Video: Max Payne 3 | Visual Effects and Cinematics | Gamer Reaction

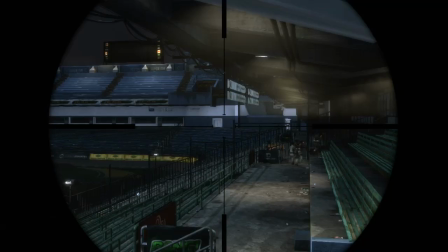8s That guy was getting annoying.
With Max Payne 3, Rockstar Games has tried to make a uniquely cinematic action game Stay here,
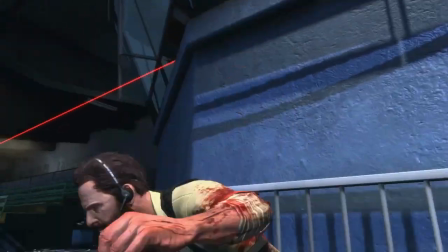15s
cover me. that uses a series of presentation innovations to move the game seamlessly from cutscene to gunplay
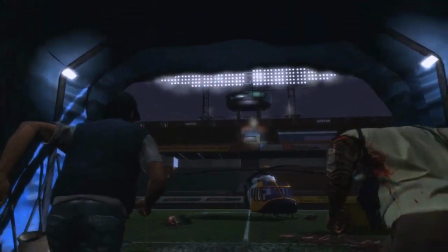25s
and from one chapter to the next.
Trouble seems to find us, Max.
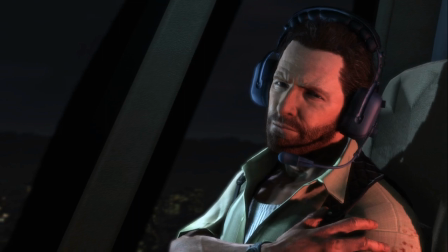29s
Sure, trouble finds us the same way you found me, slumped in a bar,
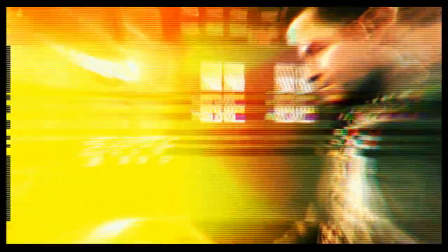34s
drunk on self-pity. resulting in an immersive experience that keeps the player locked in Max's dark and twisted story.
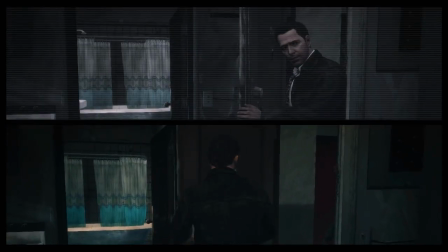47s
The Max Payne franchise is known for its graphic novel-style storytelling,
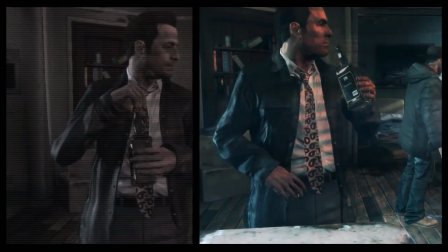52s
incorporating voiceover and flashbacks to build a complex, layered narrative.
Max Payne!
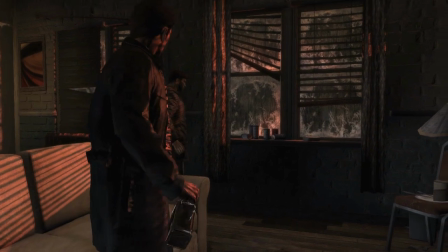57s
To evolve this comic panel presentation from Max Payne 3,
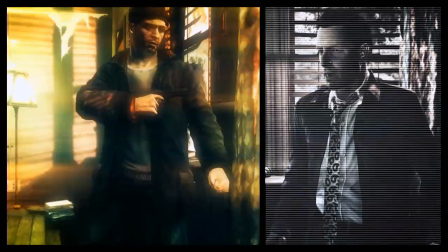60s
Rockstar Studios developed a custom panel generator that dynamically incorporates in-game footage in real time.
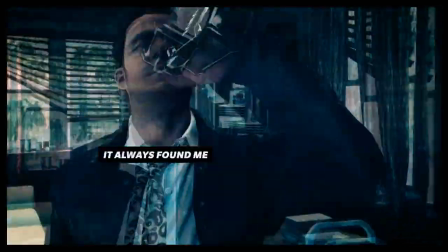67s When had I ever needed to invite trouble in?
To keep the player in the game world and in Max's consciousness at the same time.
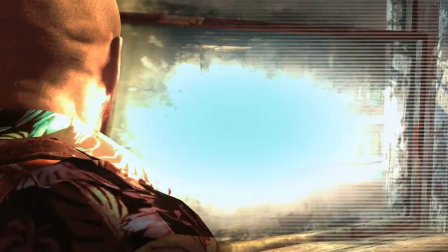77s
The game transitions from gameplay to cutscenes using a range of cinematic editing techniques, without ever showing a loading screen.
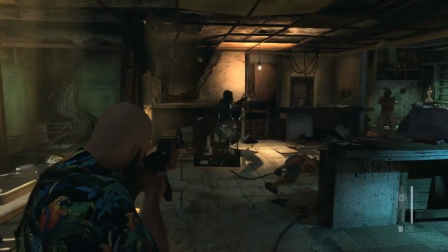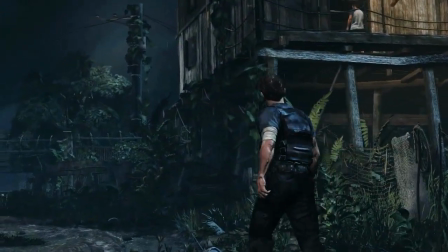95s
Each environment in Max Payne 3 is highly detailed and based on real-world research, while being interactive.
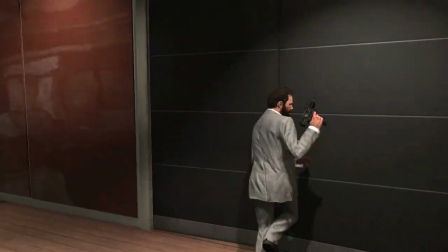102s Down behind the desk, now.
During gunplay, a wide array of individual elements within the environment shatter, break apart,
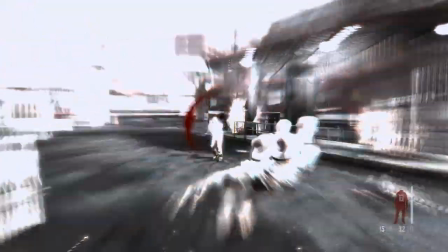110s
burn, or explode, adding to the sense of chaos.
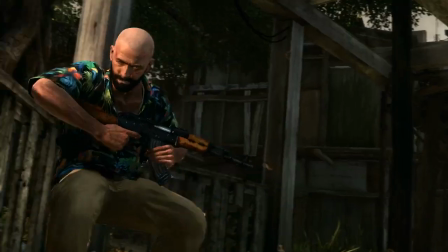119s
While only used as a respite from the action, even cover is destructible.
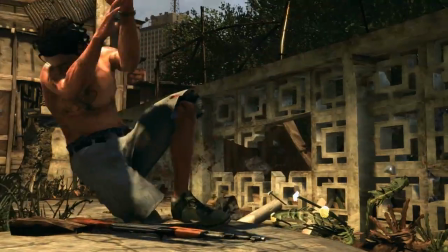124s
Areas built with low-quality construction materials have more destructible cover, while others offer somewhat more solid protection from gunfire.
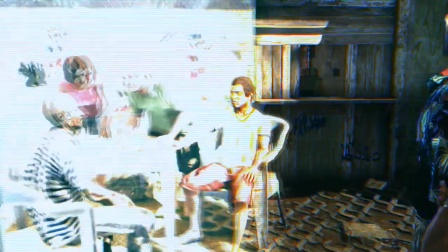135s
During quieter moments, Max can explore the environment to learn more about his predicament.
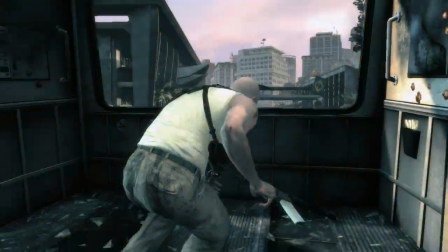142s
The same level of detail extends to the weapon animations,
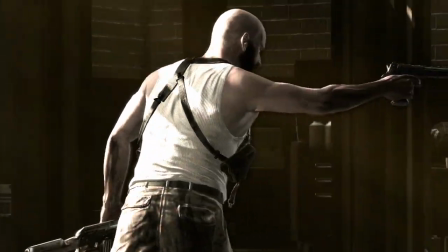146s
where all of Max's reload and swap animations are contextual and based on the specific weapon type.
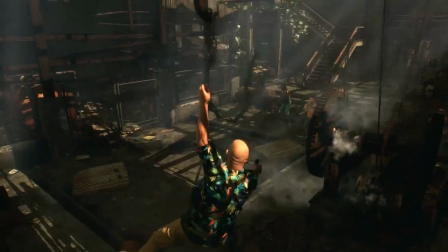155s
With stunning cinematic presentation designed to complement the finely tuned gunplay and hard-boiled narrative,
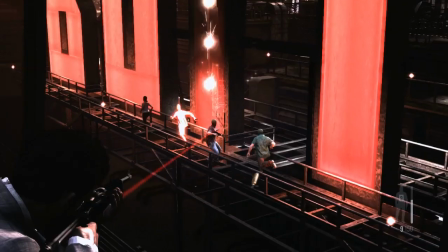162s
Max Payne 3 offers players an incredibly engaging action experience that looks almost as good as it feels to play.